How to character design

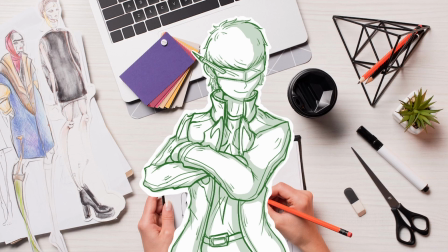Designers are supposed to make characters we watch interesting to look at.
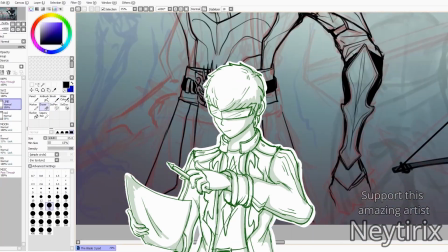Purpose of a character designer is to tell visual story through characters' visual look.
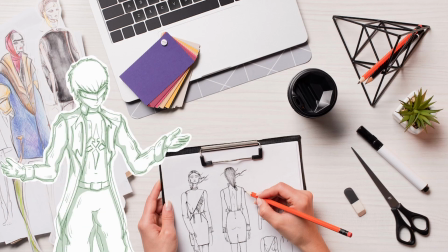Their design is communicated well enough so we can immediately tell from which movie, cartoon, or a book they originate from.
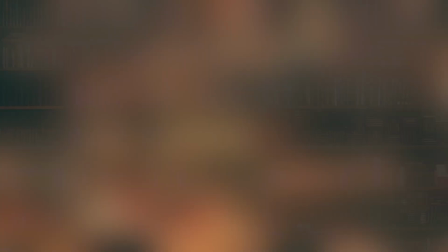It's like when you enter the library full of books, and on each shelf a different character is presented on the book.
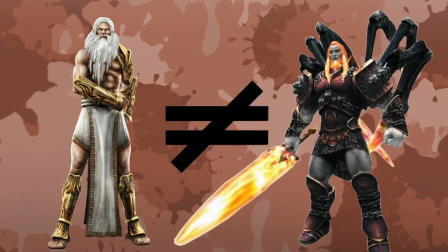Design is supposed to differentiate characters that are not similar, and those who are similar to each other on basic levels.
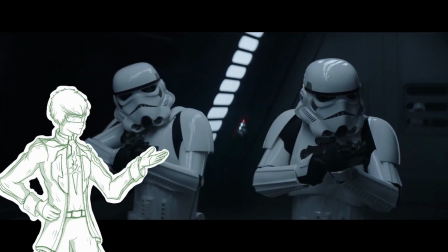If you see a stormtrooper in his cleanly designed white armor holding a blaster gun,
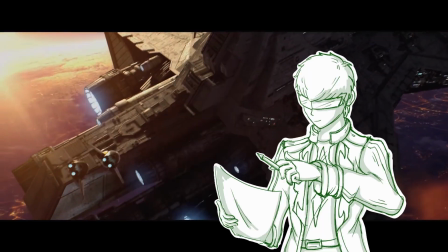you know it belongs to a futuristic genre and series known as Star Wars, made by George Lucas.
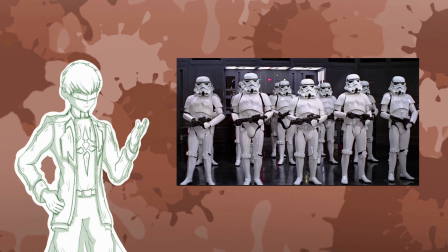Because of their design, you would not say they belong to another futuristic series,
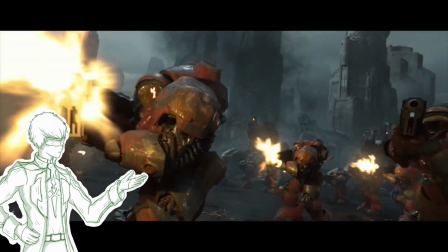for example like StarCraft, who uses character design in a different artistic language.
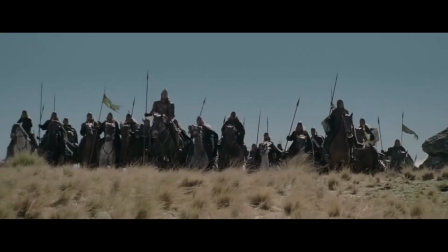If you see medieval-looking soldiers with regular swords wearing armor with horse symbols,
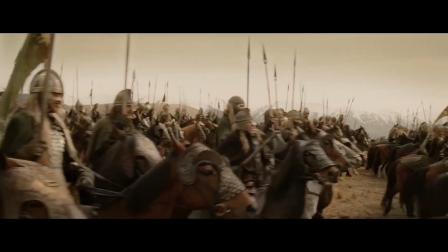you know they belong to a medieval setting, and you might even recognize them for belonging to Lord of the Rings trilogy by Peter Jackson.
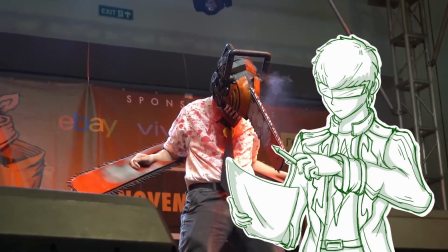And if you see a chainsaw on someone's head and arms, while also being dressed in a simple black and white suits,
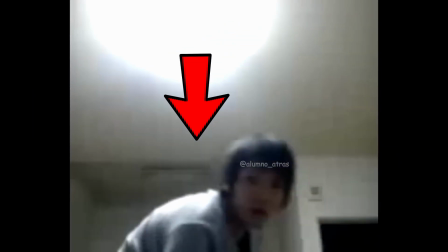then you will remember that they belong to Chainsaw Man series by Tatsuki Fujimoto. Or if you see a character in absolutely bizarre coloring and fashion,
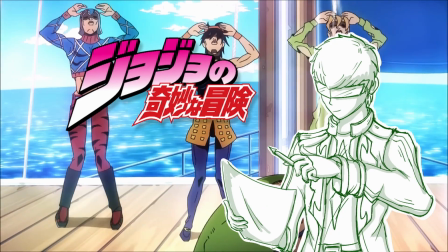but you will definitely know that they belong to JoJo's Bizarre Adventure by artist and director Araki.
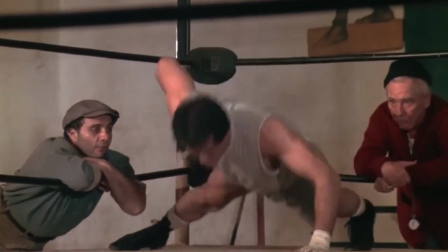In order for yourself to master the character designer skill, we must first go over
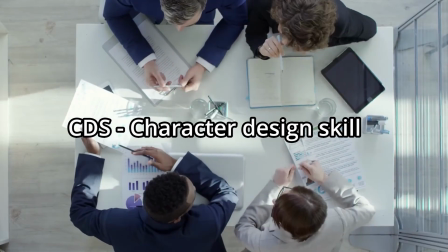these most key and basic principles and rules that I personally think you should know before doing character design.
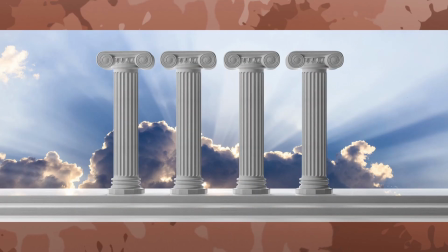These 4 pillars are artistic language, color language, shape language, and most important one, the world language.
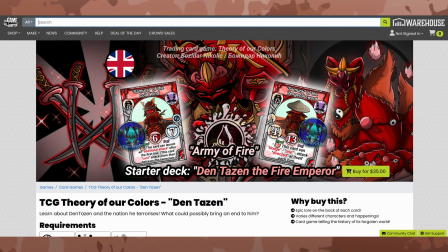Now without further ado, go buy my card game The Game Crafter and let's start the video.
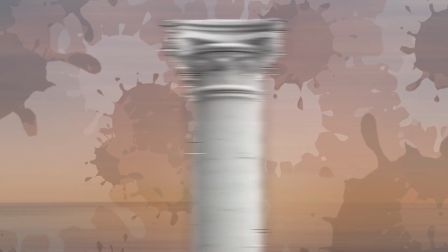Starting from the essential and most important pillar, the world language.
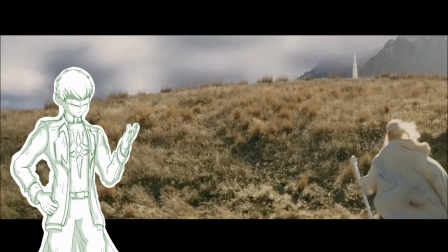Is design of your character supposed to be shaped around the settings and themes of your world you created?
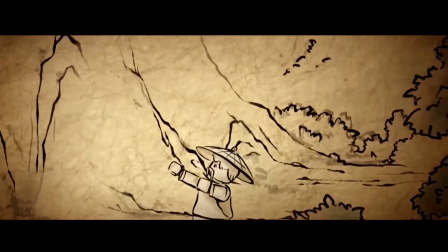This means you originally created the world and its themes and cultures first,
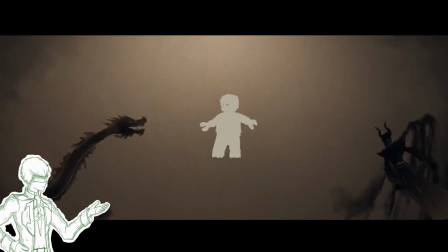and then with your new characters you only expand it, build upon it, and develop it.
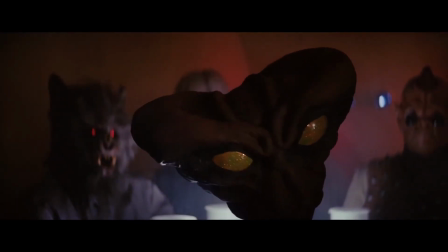Characters that are built to expand the world they inhabit and have to follow the rules. Example of some of these characters are Boromir from Peter Jackson's movies,
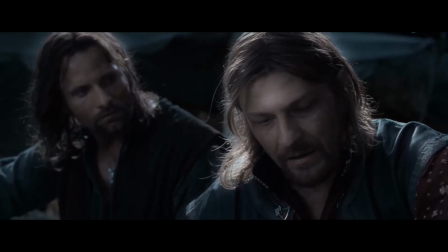who gave us the insight into the current political power resonating in Gondor.
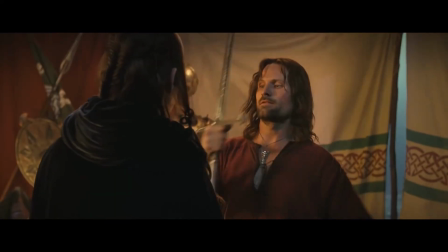Aragorn, who is in line for the currently believed dead line of Númenor, who is supposed to bring back the lost glory of Gondor.
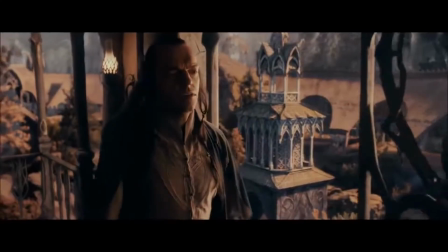Or Elrond, who is there to explain to us in how dire situation we are currently placed and how everything is going downhill.
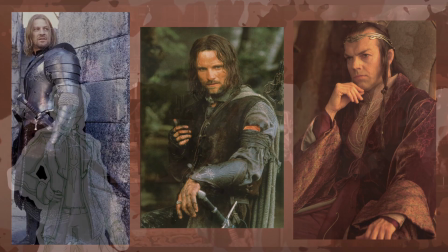These 3 characters are all designed so their look reflects the roles in their stories they are supposed to tell.
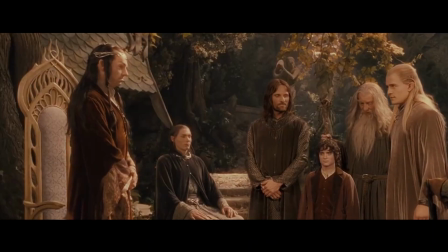Boromir in his bulky silver Gondor armor, Elrond in his long dress showing elegance to the elves, or Aragorn,
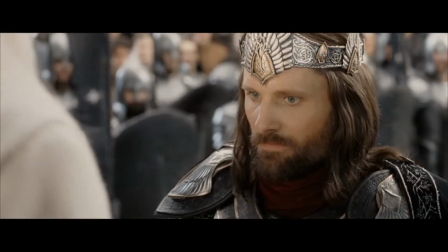who until he became king of Gondor and starts wearing the royal Gondor drip, wears simple ranger's clothes.
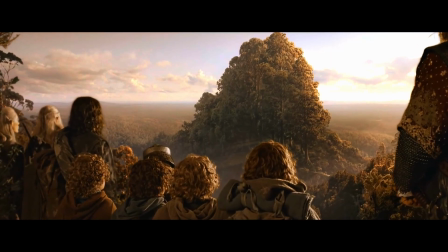These characters are designed around the rules and world they follow and cannot do otherwise.
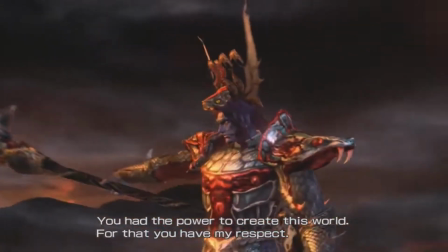Or we can go a completely different route. Maybe you're creating characters that are so important that everything else, world, themes,
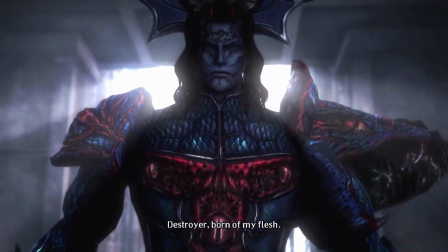other characters, serve only to expand and develop the main character you will design.
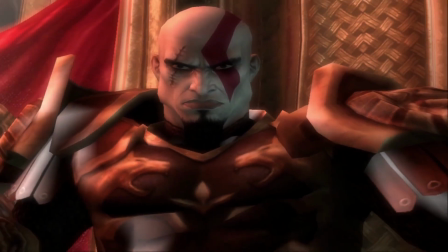Some examples from this type of characters are Kratos from God of War, where every key player in the world is designed only to hype up that character.
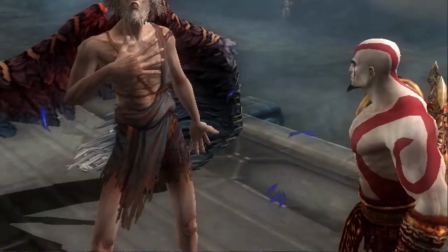Zeus is his father, who is the king of Olympus. Every character is forced to provoke Kratos in any way they can so Kratos can kill them and look really cool,
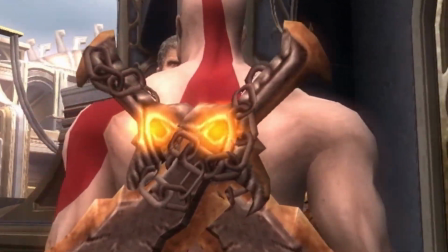even though the confrontation could have been easily avoided.
Perseus.
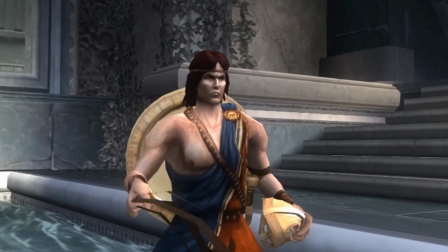At least I can bathe in the glory of being the one who brought down the mighty Kratos.
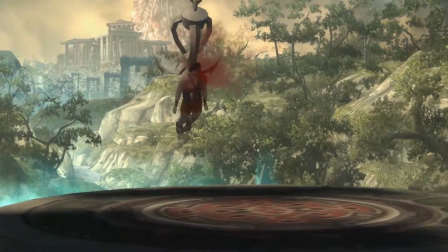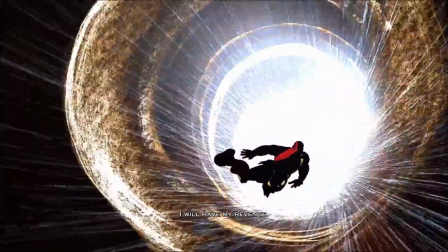He's the marked warrior that will take down Olympus.
Do I have to keep going?
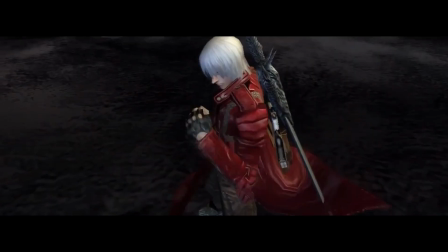Example 2. Dante from Devil May Cry.